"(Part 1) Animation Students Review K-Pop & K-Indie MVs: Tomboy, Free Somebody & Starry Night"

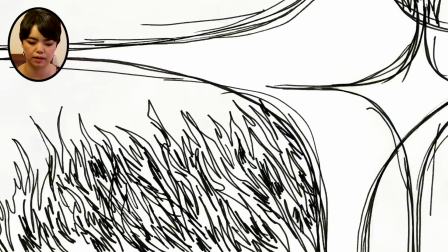[4:06]
I feel like he really owned up to the fact that it was going to be a rough animation, so like the line quality looks like more traditional art, but it looks very intentional.
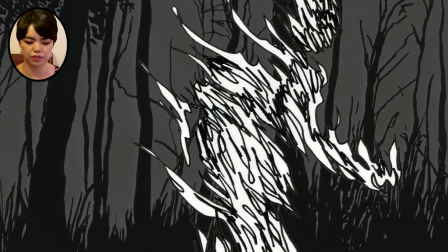[4:14]
So the fact that it's on 3s is okay because you sort of expect like a more rough motion with a rougher line quality.
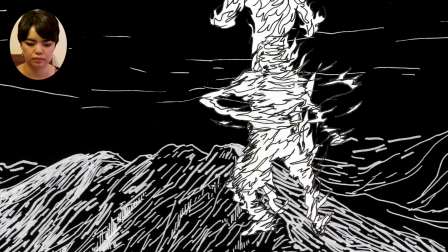[4:21]
That's just what your brain will expect. This looks more like, this is very experimental.
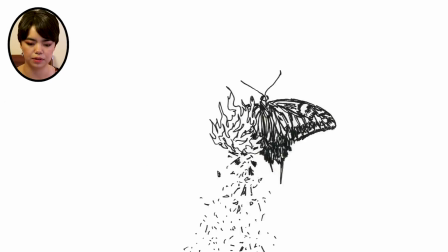[4:26]
It looks a lot more like stuff you'd see at like Cal Arts or indie animation festivals. So I think it fits with the fact this is an indie boy band.
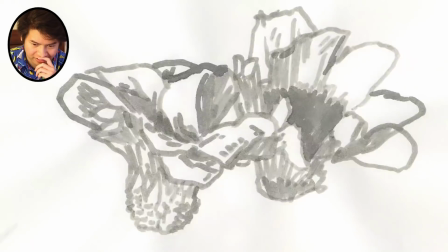[4:35]
Yeah, you can tell that it's definitely some kind of like ink wash or marker.
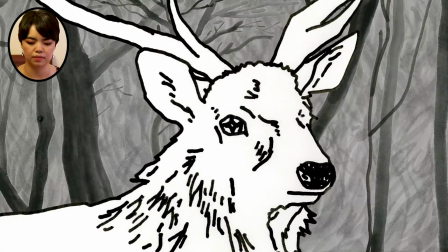[4:41]
And surprisingly, they're dancing, even though it's on 3s. It's so in tune with the song.
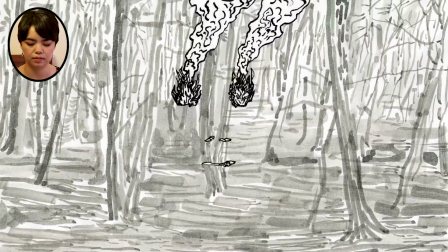[4:49]
Like at the beginning when they're swinging their feet, like it looks like it hits those beats perfectly.
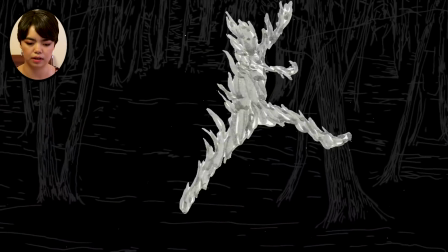[4:53]
And I like how, since they didn't have a lot of color to work with, or they had no color to work with, they just had value and they had line quality.
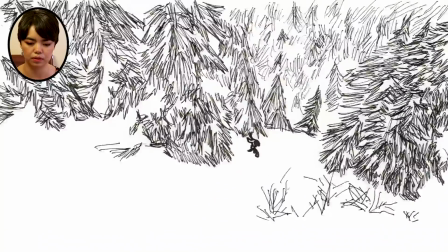[5:01]
They're not afraid to do a bunch of different
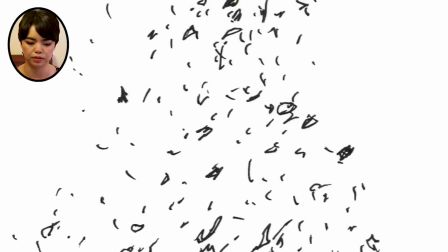[5:08]
styles of line, even though they might look more rough and less polished than people are necessarily expecting from animation.
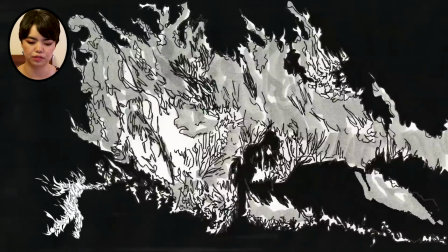[5:15]
So it looks like someone just flipped through their sketchbook, and I think that matches well with the song.
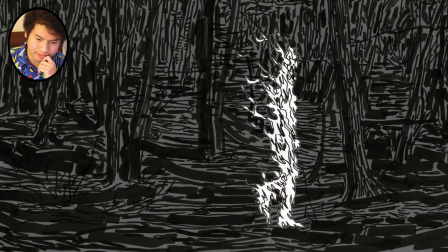[5:23]
I wonder if they recorded videos of them dancing before doing this, or if they just animated straight through.
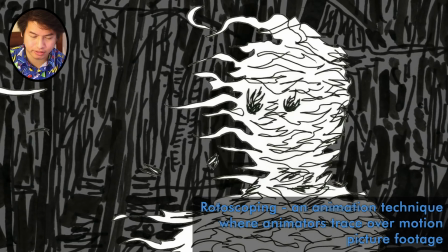[5:30]
Because another thing that animators can do is that they can overlay the animation onto the actual video,
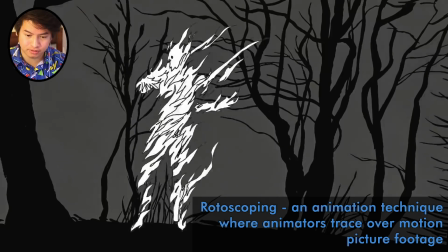[5:38]
and then just delete the original video so you can get the motion sort of clean.
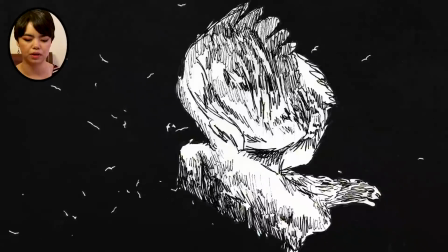[5:43]
And the fact that there's no color makes it feel very somber,
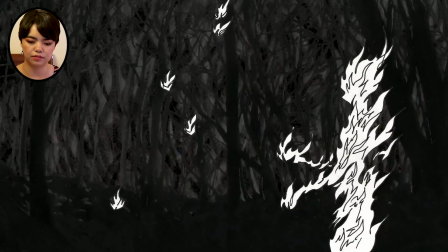[5:48]
and the fact that they don't really have a face is very,
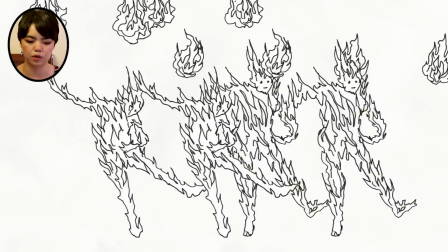[5:54]
it feels more powerful than if they'd given them very clear features,
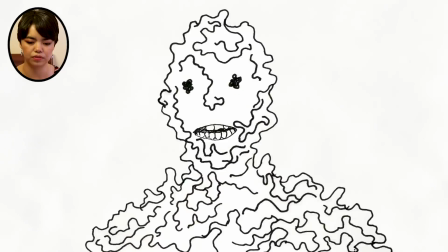[5:58]
because there's so much character in the way they move and and what their like actual forms are made of.
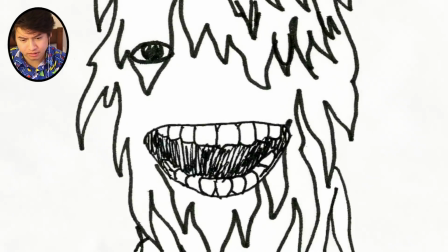[6:05]
It's interesting how at the beginning of the video, they started up more like black scribbles, and towards the end they end up being more lighter ones.
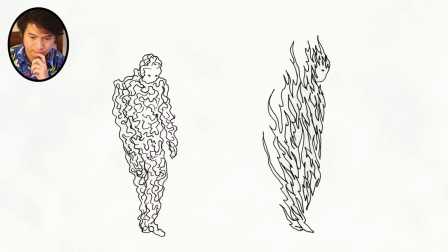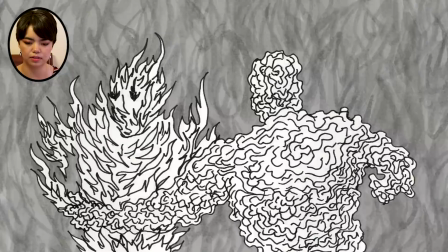[6:21]
I think that even though there's a lot of line variety and sometimes it feels very chaotic because it's cutting to so many different shots of animals that are seemingly unconnected,
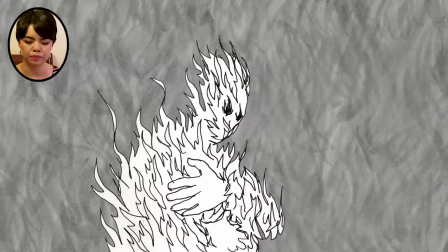[6:30]
at the end it kind of comes together by showing them dancing together again.
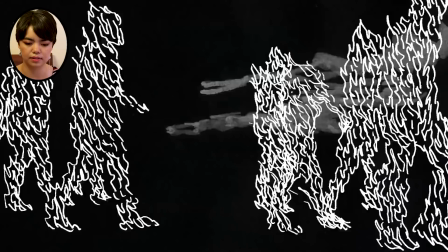[6:38]
So I think that there's still enough consistency to where it doesn't feel too chaotic.
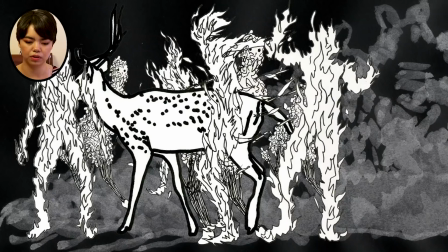[6:41]
Like with all the lines, there's still sort of a recurring pattern, which is them dancing together.
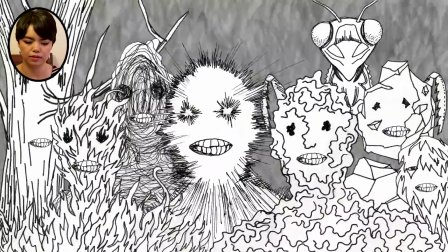[6:51]
And I like the fact that all the different line qualities are in the same frame towards the end,
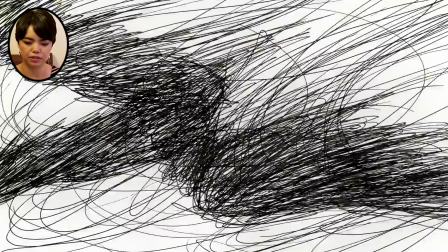[6:57]
because it shows that it's not just an inconsistency in animation style,
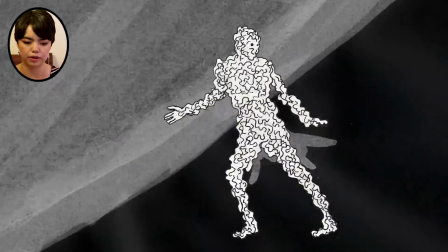[7:01]
it's a very deliberate choice to characterize them by the way they're drawn rather than specifics of how they look.
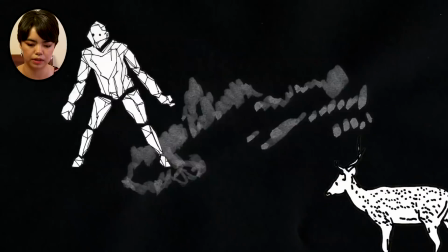[7:10]
So it's a nice sort of abstraction on typical character design, which is usually like an anime or animated shows.
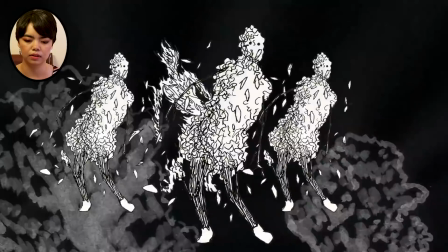[7:17]
It's very much based on a realistic figure with very extravagant clothing.
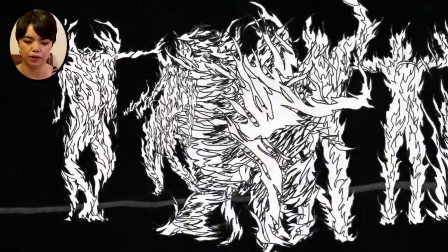[7:23]
Here it's more about their actual forms and how the forms move in the texture. I like your comment on the lighter scribbles showing up towards the end, because this song is supposed to be about out of the two sides of youth, the vocalist expressed the depressing side and everything is unfamiliar and strange, but he still wants to succeed, and he tried showing the feeling of being stuck in between those two thoughts, so maybe. Okay, yeah, that's what I thought, because it seemed like there was a lot of symbolism in this video. I'm not sure what some of the parts were.
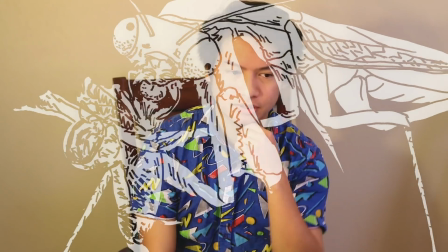[7:57]
I think there's a contrast between the praying mantis, which is sort of this like predator, and the deer, which is the prey, right? So that could be another two contrasting points. But yeah, I think you said this was an indie? Yeah.